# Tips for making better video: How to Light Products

Though you may be aware of what three-point lighting can do for a subject, it doesn't always work when you're lighting product shots. Products can be either transparent, translucent, opaque, or all three. All factors which strongly affect how well they handle light. In order to master how to control light with any surface, we'll give you some tips on how to place light so that your products can look both tempting and professional. Objects that are transparent allow light to travel straight to another object behind or beneath them without obscuring their image. Things like glass, plastic, and water are all transparent objects that can be notoriously difficult to light, but not impossible.
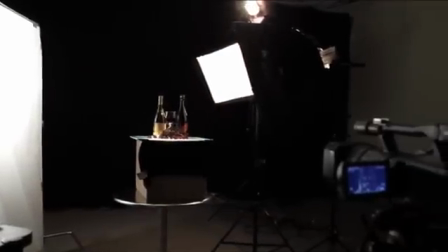In fact, transparent objects can often give off the most interesting light since they can reflect or refract light in unexpected ways. The thing to keep in mind is that transparent objects don't take direct illumination well.
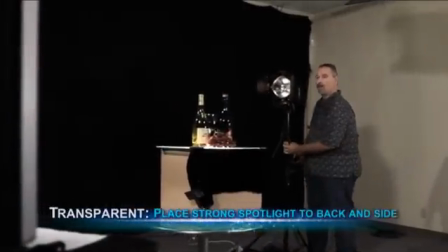The light simply passes through them. The best place to start is by putting up a strong spotlight placed to the back and side of the product.
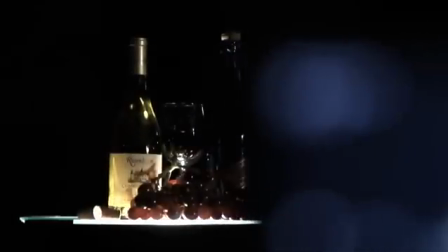Especially if you have a dark background, this backlight will define your product's edges.
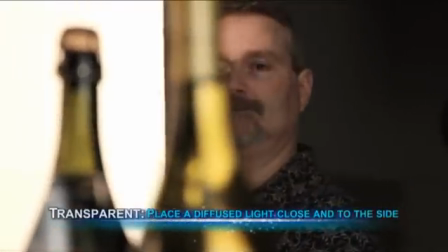Next, to show off the contours of the surface without getting overexposed highlights,
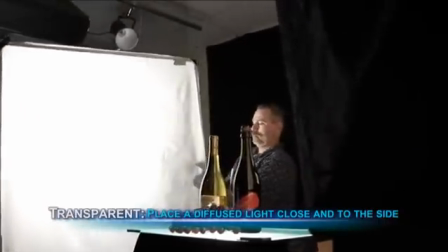place a large softbox or diffusion frame close and to one side of the object.
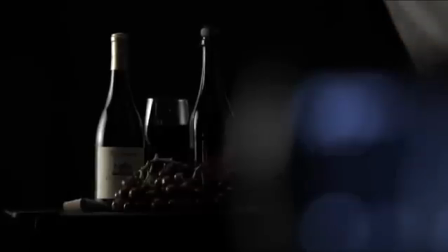This will draw a line down the object's surface showing off its contours and texture. You'll probably find that multiple areas of shadow and highlight end up looking best, so count on having to use plenty of diffusers, white bounce cards, and flags to achieve the best effect.
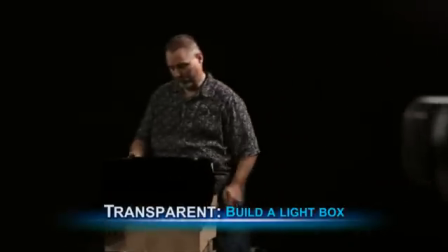Also, if you'll be lighting colored glass or liquid, you may want to build a simple light box to achieve a more pleasing light gradient near the bottom of your product.
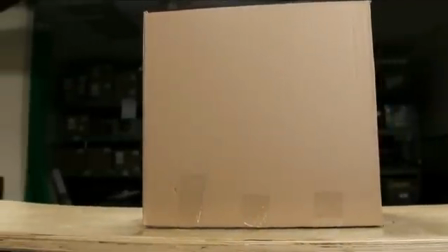To build one of your own, you'll need to get a medium-sized cardboard box, a pane of glass to cover the top of the box,
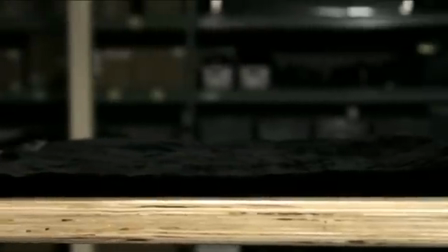a small light stand, black fireproof cloth, scissors to cut a hole in the box and cloth,
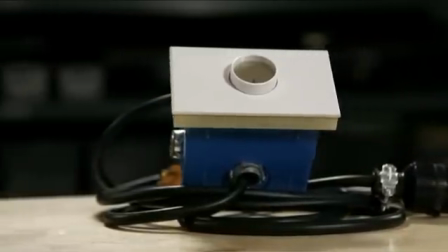and a light dimmer. Using your scissors,
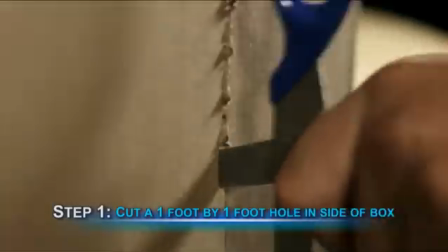you'll want to carefully cut a small 1 foot by 1 foot flap into the cardboard box and a small hole on one side of the black cloth.
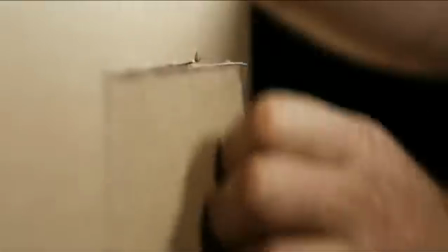These openings will provide access to power for our light.
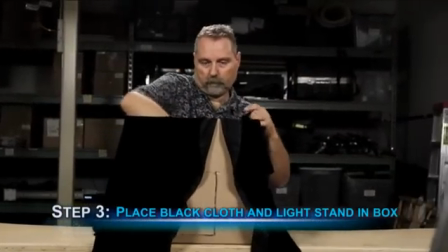Then, place the black cloth into the open end of your cardboard box and put your light stand on top of it.
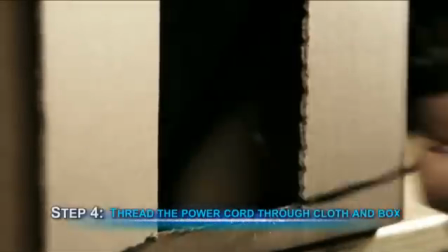Be sure to trail the power cord through the black cloth and box before you cover it.
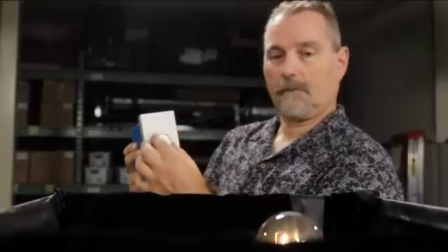This way you can turn on the light from outside the box.
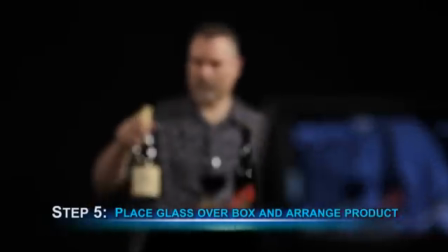Lastly, place the pane of glass over the top and arrange your products with as much artistic panache as you can muster.
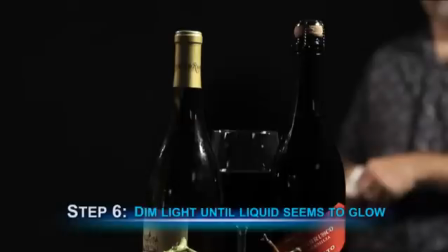Now, using your light dimmer, you can slowly bring up the intensity of the light inside the box until the liquid seems to glow. If done right, this can make any product look both interesting and enticing. Translucent objects, on the other hand, allow light to pass through without being able to see the image behind or beneath it. Common translucent objects include smoke, fog, steam, etched glass, and gems.
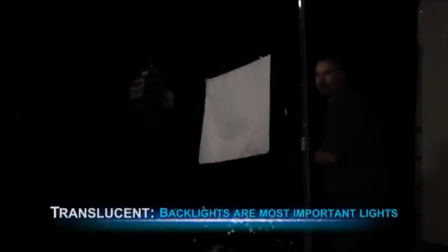With these kinds of objects or products, the most important light will be a backlight.
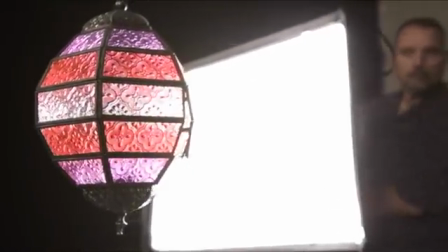Backlights will give these objects a very defined, rimmed highlight which will help prevent them from getting lost in your scene.
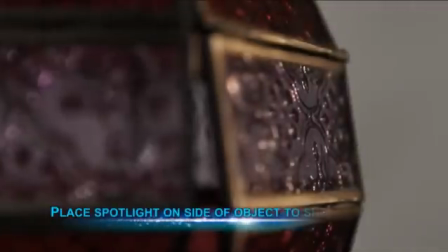If the product has a bit of texture on the surface,
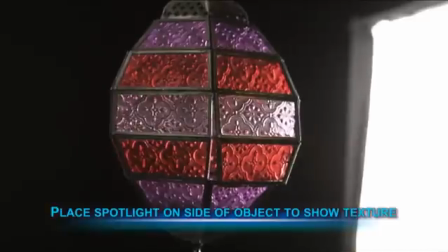you may want to put a spotlight near the side of the object in order to cast areas of light and shadow over its ridges.
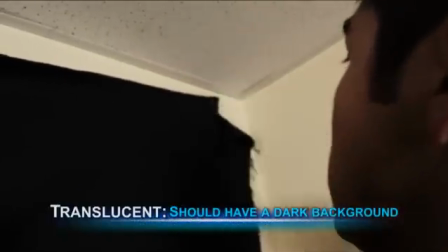It's important to have a dark or completely black background when setting up any scene with translucent objects. This is because a light background may make the objects difficult to see. The last kind of surface you'll light is opaque. Opaque objects simply absorb or reflect light. The bulk of objects you'll encounter will have this quality. Those surfaces that absorb light, or the matte surfaces, will be the easiest to light.
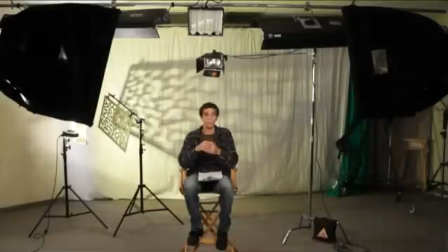These kinds of products will work well under the same principles that govern three-point lighting.